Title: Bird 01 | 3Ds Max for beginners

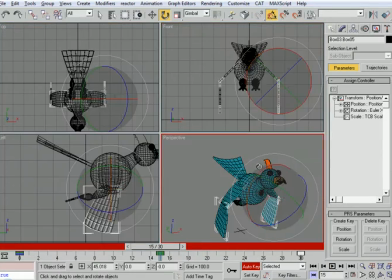496s
So if I look at it from here now,
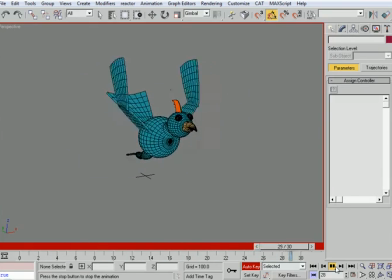503s
the bird is starting to fly. Now we need to work on the neck.
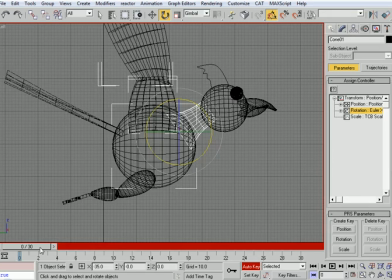510s
All right, so the neck,
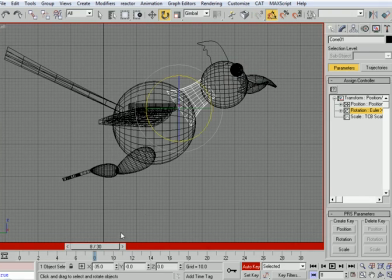515s
when the bird goes up, the neck actually is a bit down.
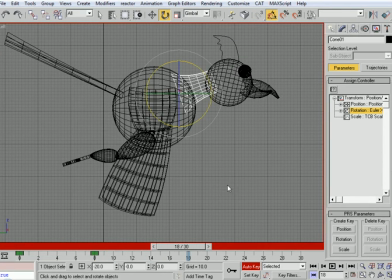524s
It stays down for a while.
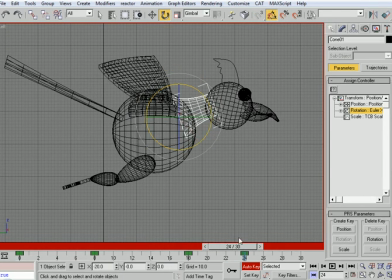527s
And then it goes up and then goes down for a while.
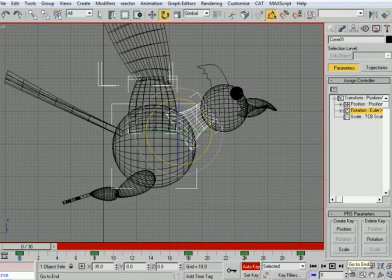537s
Alright, but the beginning and the end are not exactly the same. So if I look, you see beginning and end are not exactly the same. So I can just copy the keyframe from the beginning till the end.
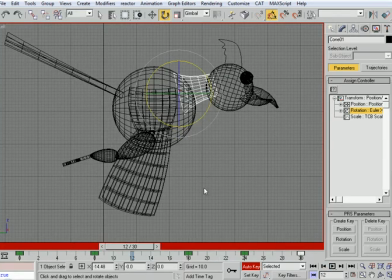550s
Alright, it's nice, but I need to make sure that the curves are smooth.
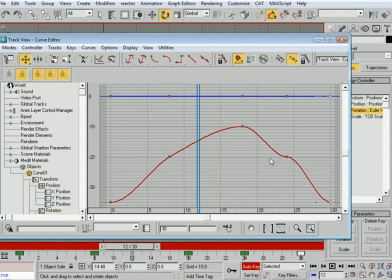556s
So if I go to my curve editor, you see that it's not very smooth. That's why you have this jerky motion. So I'll select this and I'll just fix the tangents until I have this nice curve. Animation is all about nice curves.
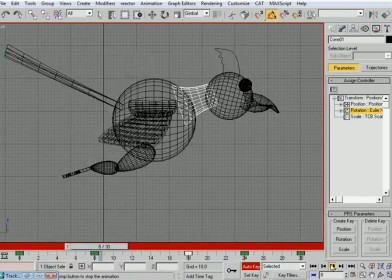Alright, I can play with this a bit more if I like.
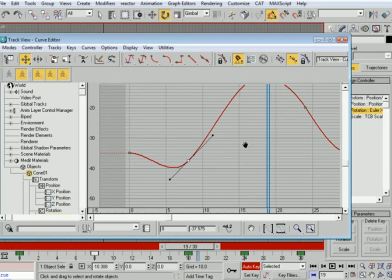584s
If I can go down here and just go like this, and from here go like that, just to make sure that the curves are continuous. Alright, and you
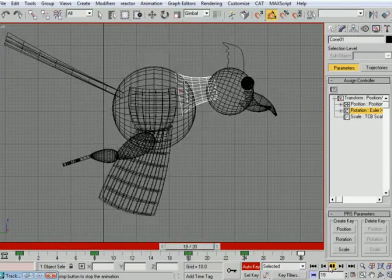599s
You see here, it looks like the bird is actually pushing itself so that it can fly forward even more.
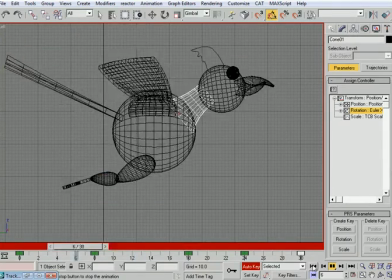606s
It's all about the curve. All right, so that's good for the neck.
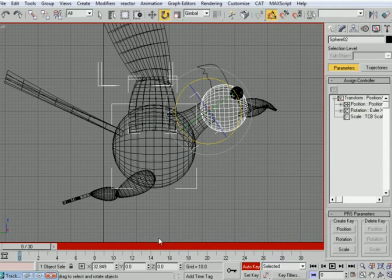614s
Now the head.
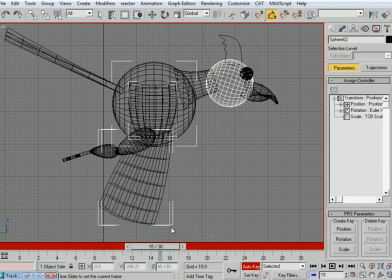618s
Head should be in opposite direction as the neck. So whenever the neck tries to fold down, the head will go upwards. And let's copy the keyframe over here and see what happens.
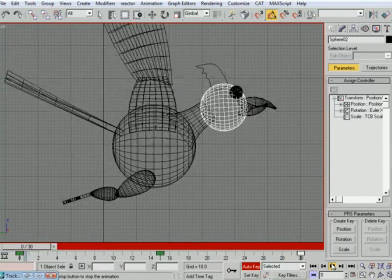633s
All right, so you see now that it's really trying to push itself forward. And let's look at the curve to see if it's nice and smooth.
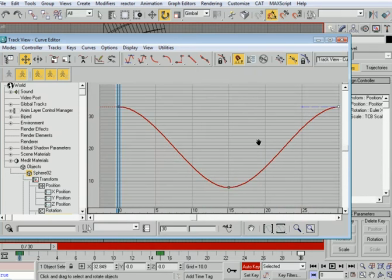641s
Yeah, it is nice and smooth. Maybe just reduce the strength of that motion a bit by decreasing the curve.
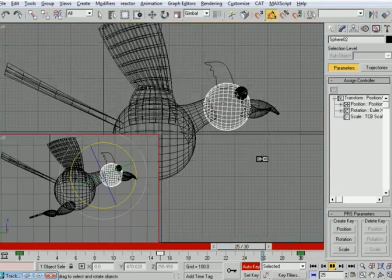652s
All right, so let's look at it from here.
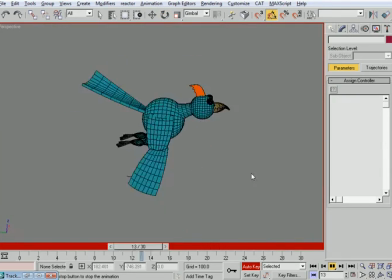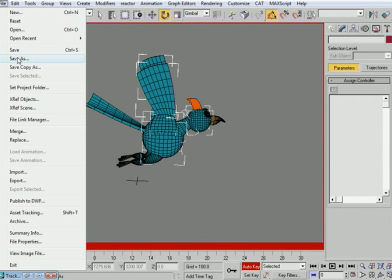660s
All right, the last thing I want to do with this, let's save the file at this stage, of course, fearing a disaster.
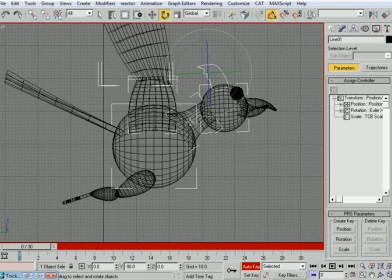671s
And let's animate the upper fin. You see, it's, let's go to frame 15.
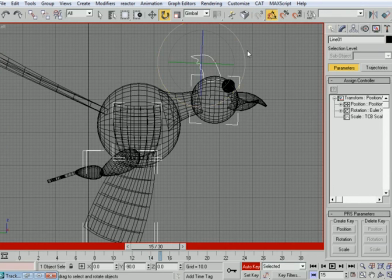678s
And here, I don't really have an axis for gimbal. I'm not gonna go into the details of why I don't have an axis for gimbal.
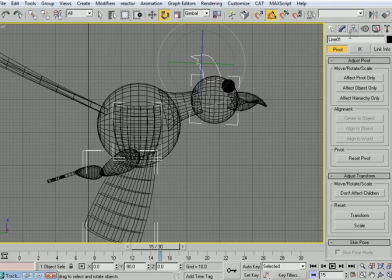690s
Before I actually animate it, the pivot point is wrong. So I'm gonna go to hierarchy effect pivot only and place it here.
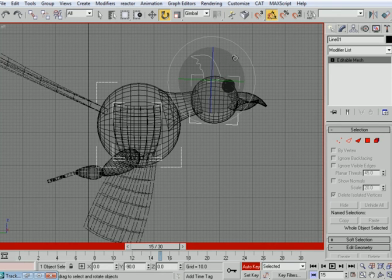704s
All right, so I don't have an axis to rotate in here in gimbal mode. So just for now, I will rotate in the Z axis a bit backwards.
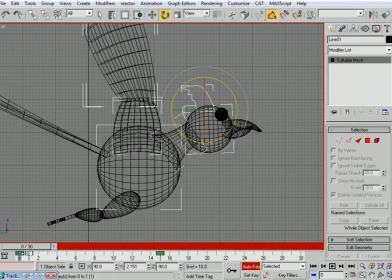717s
All right, and copy the keyframe over there.
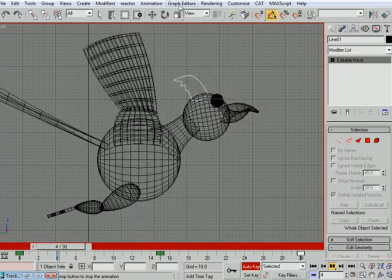721s
And you see now that this actually has weight, and whenever the bird is trying to pull forward, this is going backwards because of the momentum.
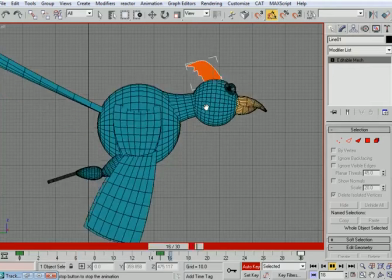735s
You understand what I'm doing?